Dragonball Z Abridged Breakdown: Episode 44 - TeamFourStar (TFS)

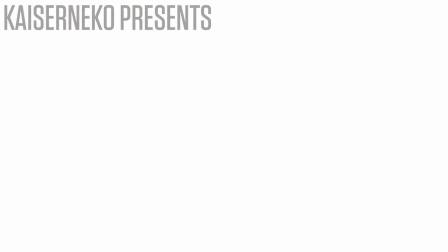Hey there, folks. I'm Kaiser Neko, and welcome back to the episode breakdown. This is episode 44, and you guys, I'm really excited about this one.
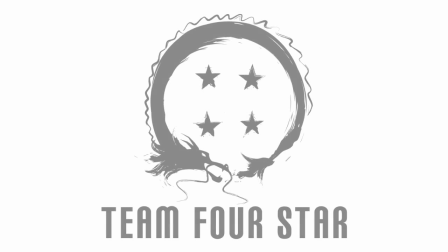This episode's got a lot going on in it. The opening bit alone could fill a video.
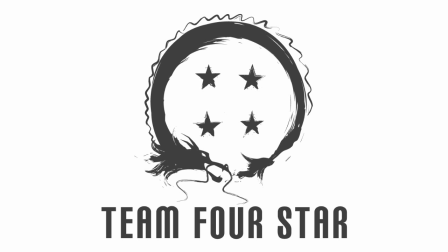It's also one of my favorite episodes of the series, and my favorite of the season so far.
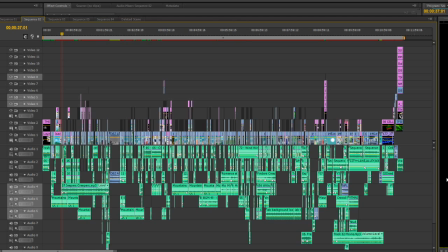Alright, now here's the timeline. Funny enough, this one's actually not that sizable, all things considered.
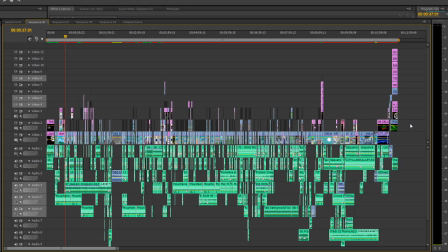But that's partially because I've learned, thanks to many of my viewers informing me, of how to use nested sequences.
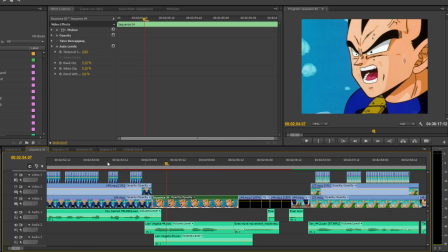Essentially, for scenes that require a ton of sound and visual effects, I create a new sequence so I may work completely unfettered by the surrounding material. Then I can bring it over to the main sequence and slide it into place.
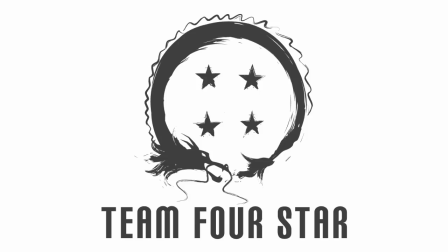This is also very effective for scenes where I want to add an effect to the entirety of the sequence without having to apply it individually to each part.
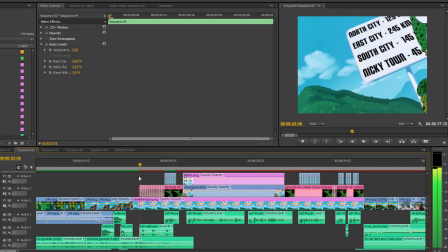Let's of course start off with the first scene. There's a lot going on here, some of which may seem obvious and some of which might be a bit more subtle.
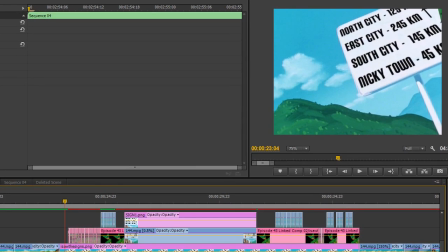First, the sign in the background. Of course, I created these signs in Photoshop. They're rather plain, but I wanted to capture the mundane nature of road signs.
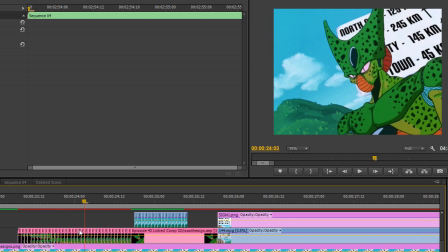But the big effort was getting Cell to walk in front of it and turn his head. This required the Rotobrush tool in After Effects.
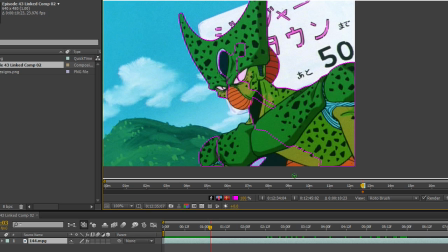As you see, the Rotobrush tool selects either the object in question or the surrounding objects, then erases them from the shot.
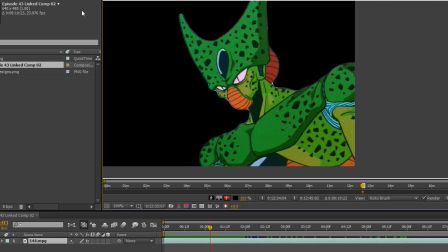There's a lot of fine-tuning that goes into this, but it can be very effective to save a whole lot of time when trying to mask objects over another shot.
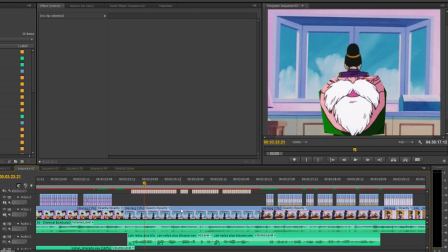I tend to still use Photoshop for static images though.
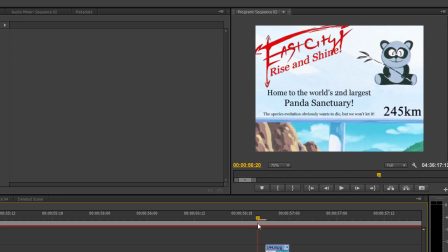This shot here with the panda sanctuary keeps the original panda from the scene, but replaces the rest of it with a logo created by Mark Swint, the engineer.
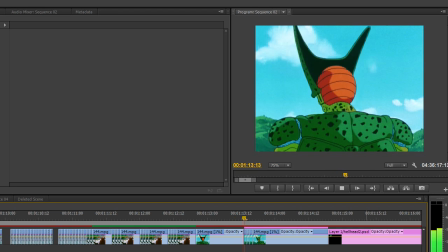And now, one of the bigger visual edits of the episode, Cell's head turning.
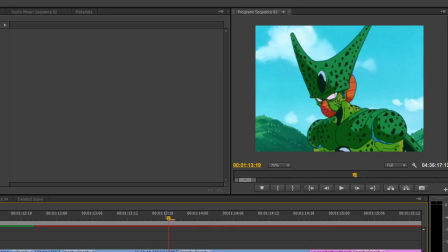You see, I originally had him turning all the way around in this shot, as such,
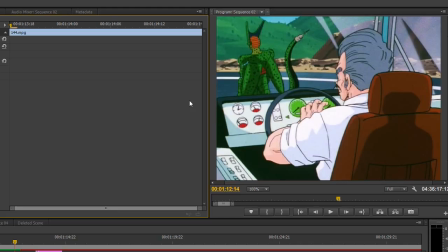but I realized quickly that in the shot with the coach, Coach Roger in our script, he's facing away. So in this shot, I pasted his head looking over his shoulder,
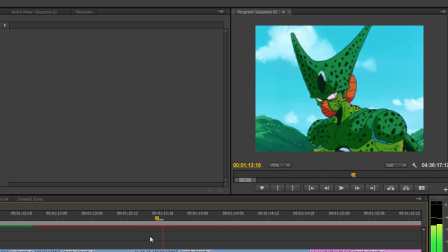which only solved half the problem as Cell still turns around in this shot.
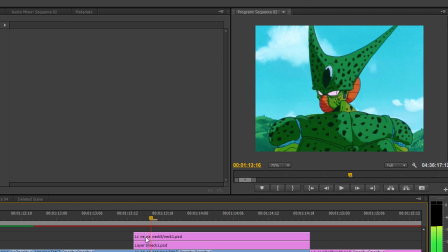As such, I took a little extra time and turned his head instead.
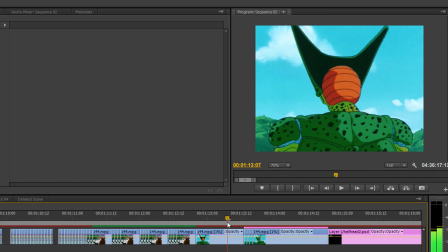It's not a perfect turn, and I almost went back to fix it, but I actually felt like the little bit of jitter made Cell's head turn look freakier and more jarring, thus funnier.
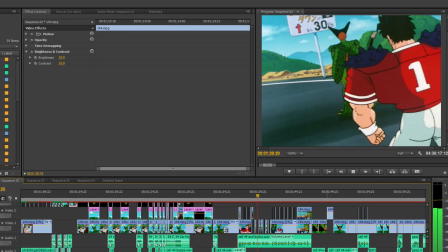Also, fun fact, that's actually Takato 101 as the East City Westman's Captain Bucko.
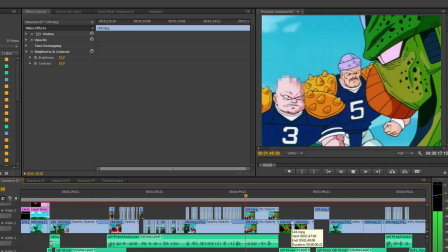Captain Bucko and Coach Rogers. If you get the reference, good for you.
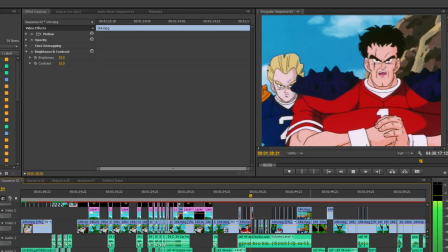Part of the joke here is actually that in the original scene in the dub, Damian Clark, voice of Cell, played them both.
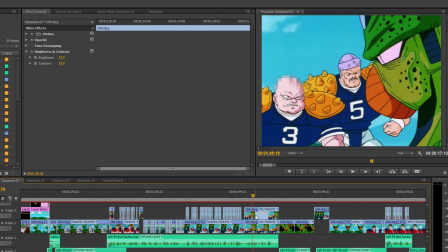Also, this dude over here is the subject of a simple mosaic. If we remove the mosaic, my video gets pulled for obscene content.
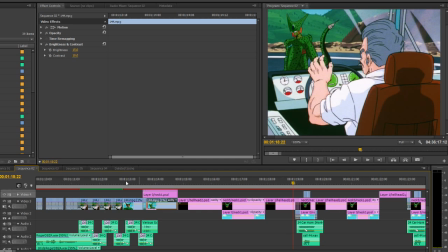Lastly for this scene, the music in the background is a cover of Jeepers Creepers by the Pupini Sisters.
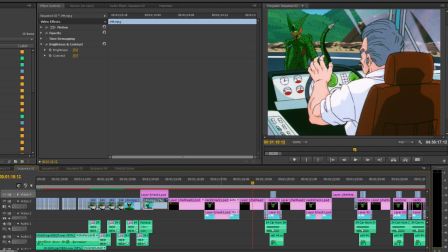Why? It's actually an obscure reference to the movie Jeepers Creepers 2.
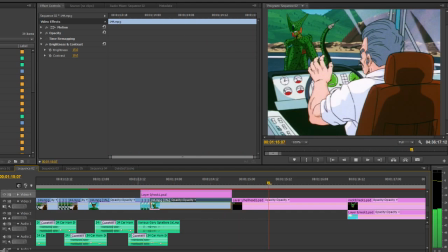Also, it keeps in line with a running theme we're building with Cell and Oldies music. Now, post-intro, we have the scene with Piccolo here.
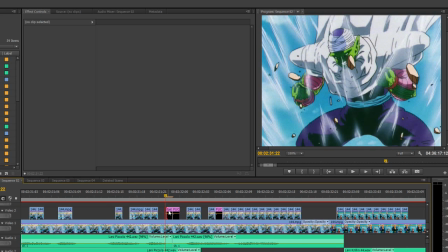Editing the lip flaps for this scene was especially tough because of the moving debris and the flashing lights. I had to actually cut out certain flaps and rework them in Photoshop to work, as the looping frames did not give me the required combinations to do otherwise.
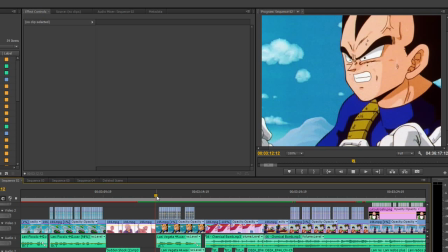Also, there seems to be a bit of confusion over Vegeta's line here.
Do I hear 5?
Some people believing he's referring to the total amount of androids. It's actually a callback to an earlier joke from Vegeta here.
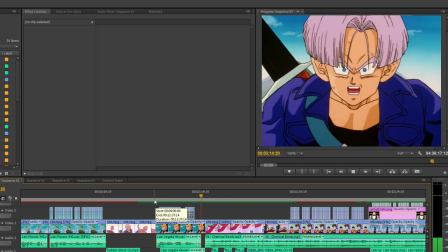Wait, what? So I'm pretty sure that's 3 androids you've missed. Do I hear 4?
This next scene actually almost didn't happen.
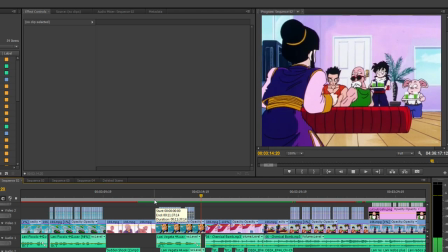See, in what will be released later as a deleted scene, there was originally an entirely different take on this segment.
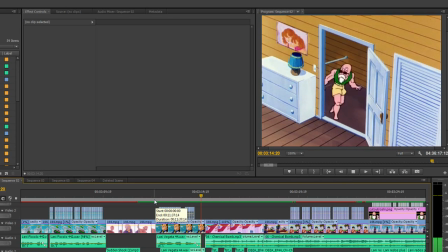It was originally very close to the original scene, and honestly, added very little to the episode as a whole.